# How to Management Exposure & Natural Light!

Hey everyone, Andy Waddell with Form Films. Welcome back to Grade in 10. Today I'm super pumped to walk you through my approach to grade a really beautiful shot where we have to overcome some exposure challenges. So let's get started.
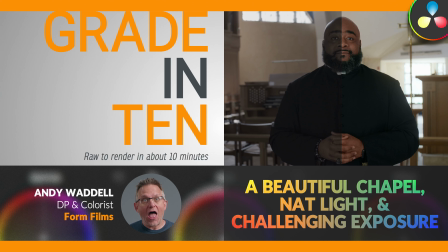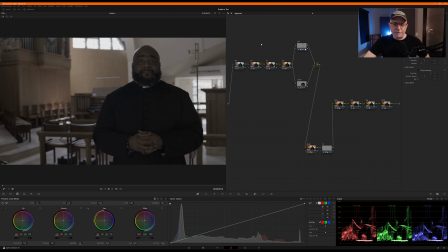(0:20)
All right, here is our shot. This is a run and gun interview, and this gentleman is standing in this gorgeous chapel. And because there's no production lights, we have to leverage the natural light around him to light him. We have to frame him where we can see the beauty of the space, which is this pipe organ,
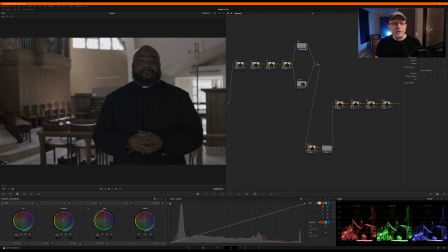(0:37)
the pulpit, and these gorgeous windows up here that are casting this light down on these chairs. And we have to do it all where we, in the moment, exposed for the best of both worlds. You know, you have to expose for the hot stuff, expose for the colder stuff. So this is where we end up.
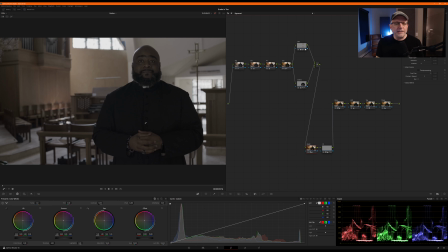(0:54)
This is a Blackmagic RAW shot. We have plenty of detail in his face. There's even detail in his buttons and his shirt or his jacket and all this. And we still, we're blown out in the windows, but we don't care because we're going to let them blow out with a little angelic glow. But the detail in this wall down here, we want to keep all this.
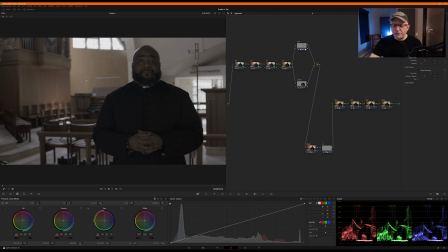(1:12)
So let's get started and see what we can do to go from this kapow to that.
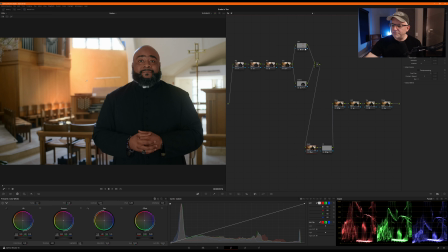(1:19)
So here we go.
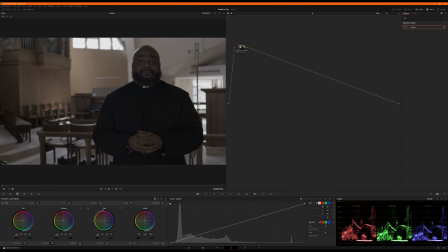(1:25)
Killing everything I've just done. Let's start from scratch. Okay, gonna start with exposure. Oh, and just a word of notice.
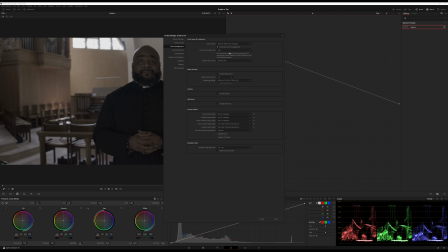(1:36)
I'm working in color YRGB, not YRGB color managed, because color managed is just gonna crush everything down.
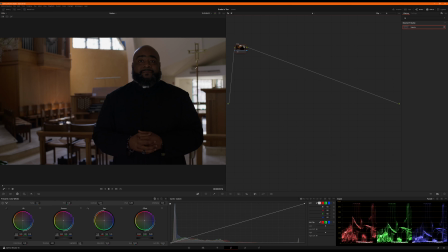(1:45)
I'm gonna have to bring some stuff back. And I thought, hey, with this shot, it's a Blackmagic RAW shot. Let's just build it from the ground up manually. So here we go. I'm gonna work with exposure. I'm gonna watch the peaks, these windows.
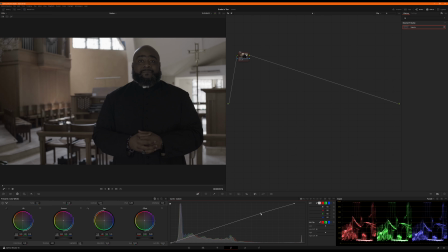(2:00)
I do want these windows kind of high up, but I don't want to cross too bad yet into the overexposure realm because I want to account for some glows and things later I'm going to do.
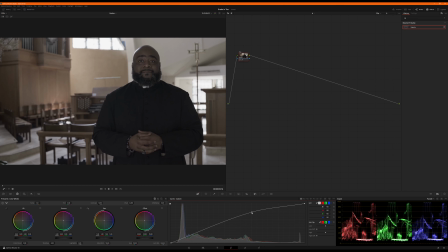(2:15)
Okay, so let's just find a good starting point to get his skin tone up a little bit while not killing the back end of this shot.
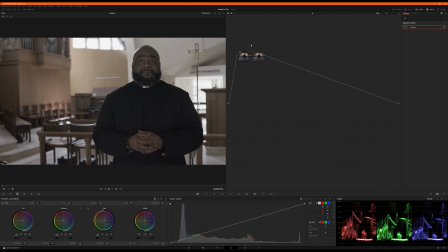(2:30)
Somewhere in there. Let's start right in there. Okay, next up, saturation. I'm gonna push my sat up pretty high. Just go up to like 90, maybe even 100. Just go to 100. Let's go to 100. Why not? What's the worst that could happen?
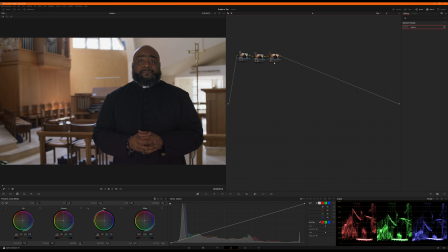(2:49)
All right, next I'm gonna add a primaries node. I'm gonna use my offset. I'm gonna sweep the whole shot and just play with some very minor adjustments to see if I can
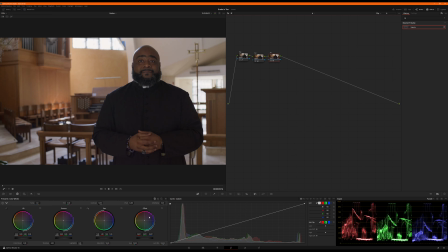(3:03)
cool it down or warm it up or whatever just brings the magic. So I'm just gonna roll the wheel, kind of see what I want to find. And I think given that this is in a chapel, we want to make it feel afternoon sun-like. I'm gonna go ahead and just push everything a touch warmer. Off, on.
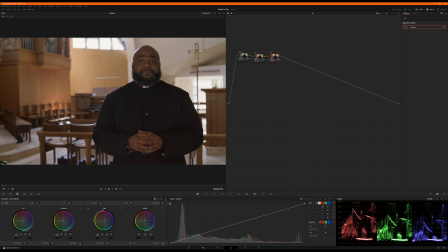(3:21)
And then because we're rolling that into his jacket, obviously I could pull my lift wheels back and pull it back to be a little cooler, but that's kind of jacking stuff up. So what I'm going to do instead is just tackle his jacket on its own.
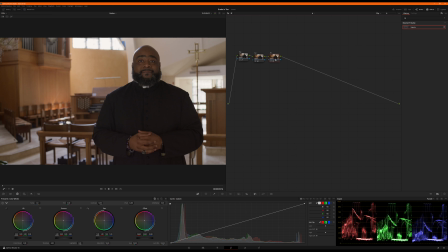(3:37)
So I like the way this feels overall. Now let's separate out some stuff. Actually, I'm going to add contrast. I'm going to put just a touch of contrast. I want to pull the blacks down a little bit closer to 0, but I do not want to crush them.
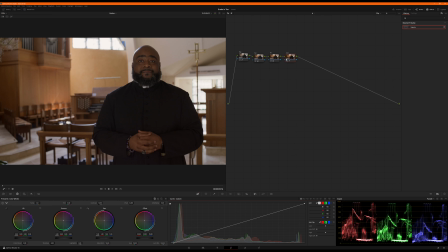(3:56)
So it's going to be subtle, just a little bit. Okay. Now, let's work on his... See down there.
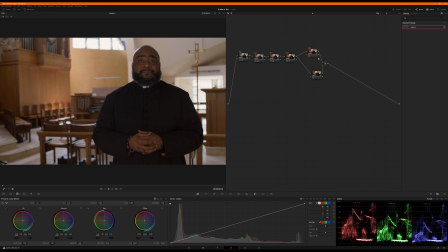(4:08)
Let's work on his skin and his clothes. If I could spell it, that would help. Okay. For his skin tone, I'm going to drop color compressor on it, but I'm not going to use it yet.
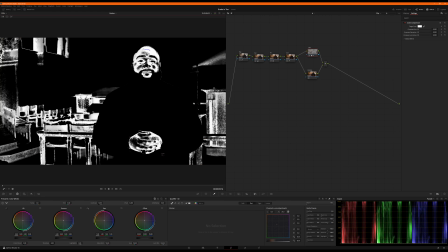(4:28)
We're going to use our 3D qualifier, as you've seen me do many a times, and we're going to grab this gentleman's skin tone.
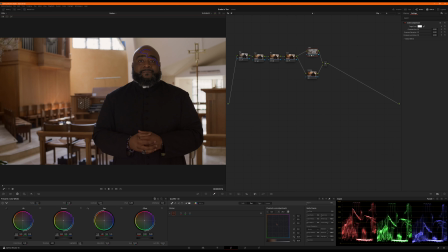(4:36)
Now we are going to grab all of the brown, dark brown wood around him.
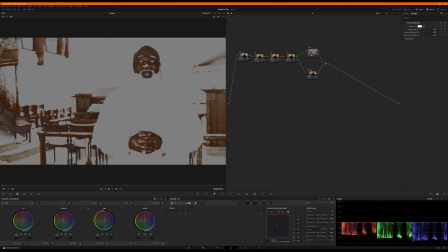(4:42)
Not too worried about that because we're going to basically just mask it off. He's doing an interview. We can definitely get him isolated from the rest of that. And then whatever doesn't easily isolate, worst case, hey, it just feels like
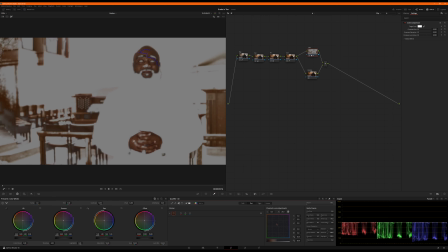(4:57)
it feels like the tones are matched. So there we go. Okay, liking that. Now what I want to do is get my color compressor, find a good central average skin tone for this gentleman,
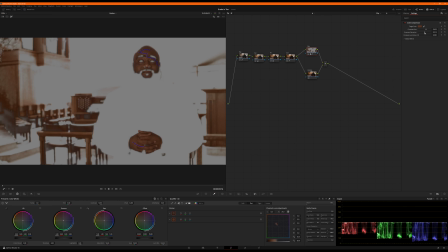(5:12)
and I'm going to compress the hue, and I'm going to compress the saturation, tighten up the color of his skin. I'm going to flip to vector scope, make sure that we are on the skin tone line.
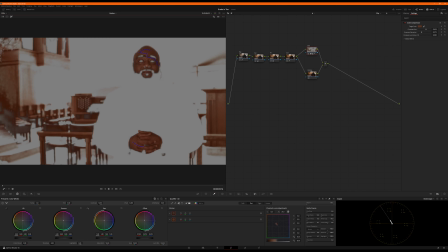(5:25)
We are, but what I want to do is pull it just a touch to the right, push it a little further into the warmth, maybe not that much. I'll adjust it for good after I get after I unsolo this. But we are right in the money right there.
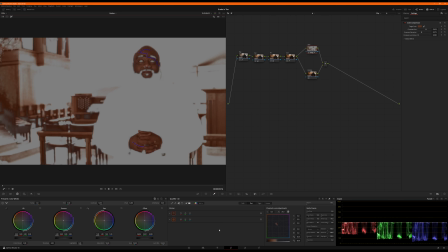(5:41)
Okay, so going to go back to parade. I'm going to isolate, desolo that.
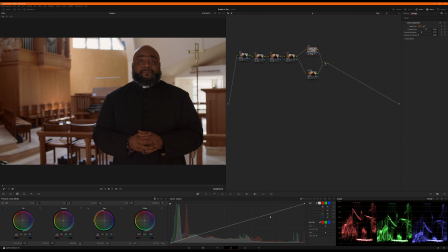(5:47)
And now that I've got his skin tone isolated, come back to curves. And I'm actually going to just bring up his skin tone. And actually just really work his exposure up.
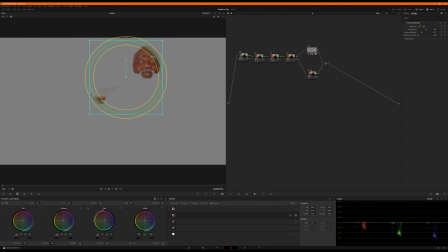(6:06)
Soloing it, going to come back in here, and I'm going to go ahead and mask him off more or less. Again, I don't mind a little bleed. He's not going to do a lot of hand motions and stuff.
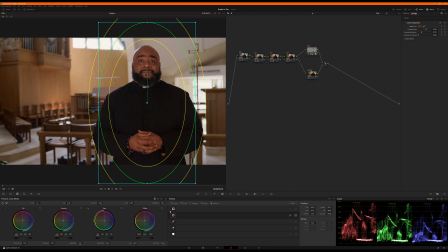(6:19)
He's pretty much like that. So that allows me to separate him from the background a lot more. You can see right there. I'm going to come back into curves, and I'm actually going to select my red, and I'm going to pull some red out of my shadows on his face.
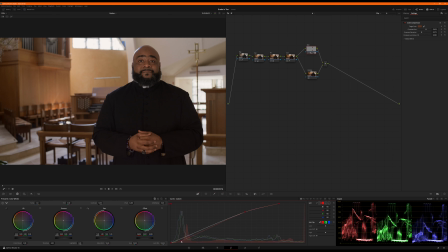(6:37)
I just want him to be a little less red. There we go. Somewhere in there. All right. Let's jump on his clothes. This should be super easy.
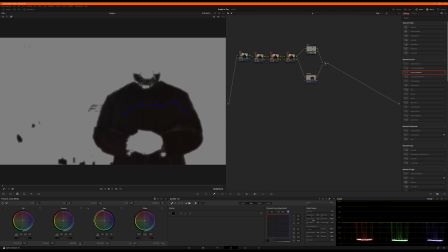(6:55)
I don't mind if it grabs some of his beard. Doesn't bother me. All right. I'm going to essentially desaturate it. I mean, untoggle.
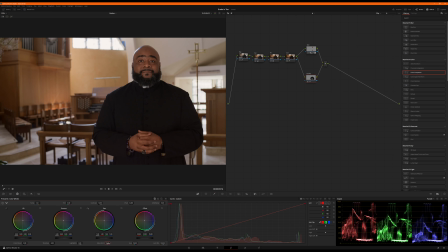(7:06)
So we pushed the whole image a little warmer, which I like, but now I want to pop his jacket out. So I'm just going to drop it down to about 10% saturation, which is going to make it nice and clean. And then I'm going to grab the low end just a little bit. I might bring it up just a little bit in the mids. Kind of roll it around, find what works.
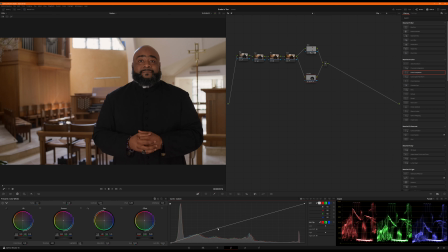(7:29)
I don't want to make it look artificial, but I like maintaining the detail in these buttons and the creases. It's very, very subtle. I hope it translates on YouTube, but it's there, baby. All right, so let's kill that.
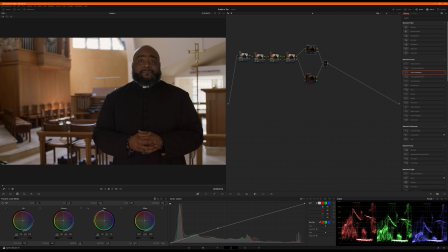(7:41)
Bring it back in. Oh yeah. Okay, so we're catching a little bit on the pipe organ here, I think, with his skin tone, but honestly just not, yeah, a little bit right there. Not that worried about it because it still feels very natural. It's not like I'm shifting it to some random color.
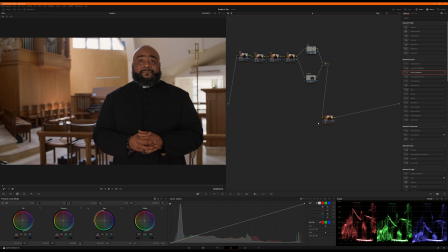(7:57)
Okay, let's do something cool. I'm going to come down here and I'm going to add 2 nodes, and I'm going to put on this node the depth map, connect my alpha output to this node,
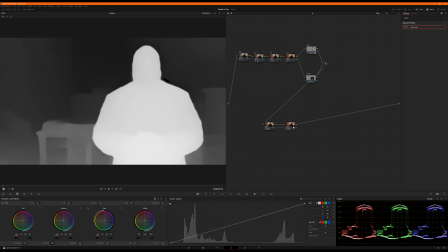(8:11)
and on this node I'm going to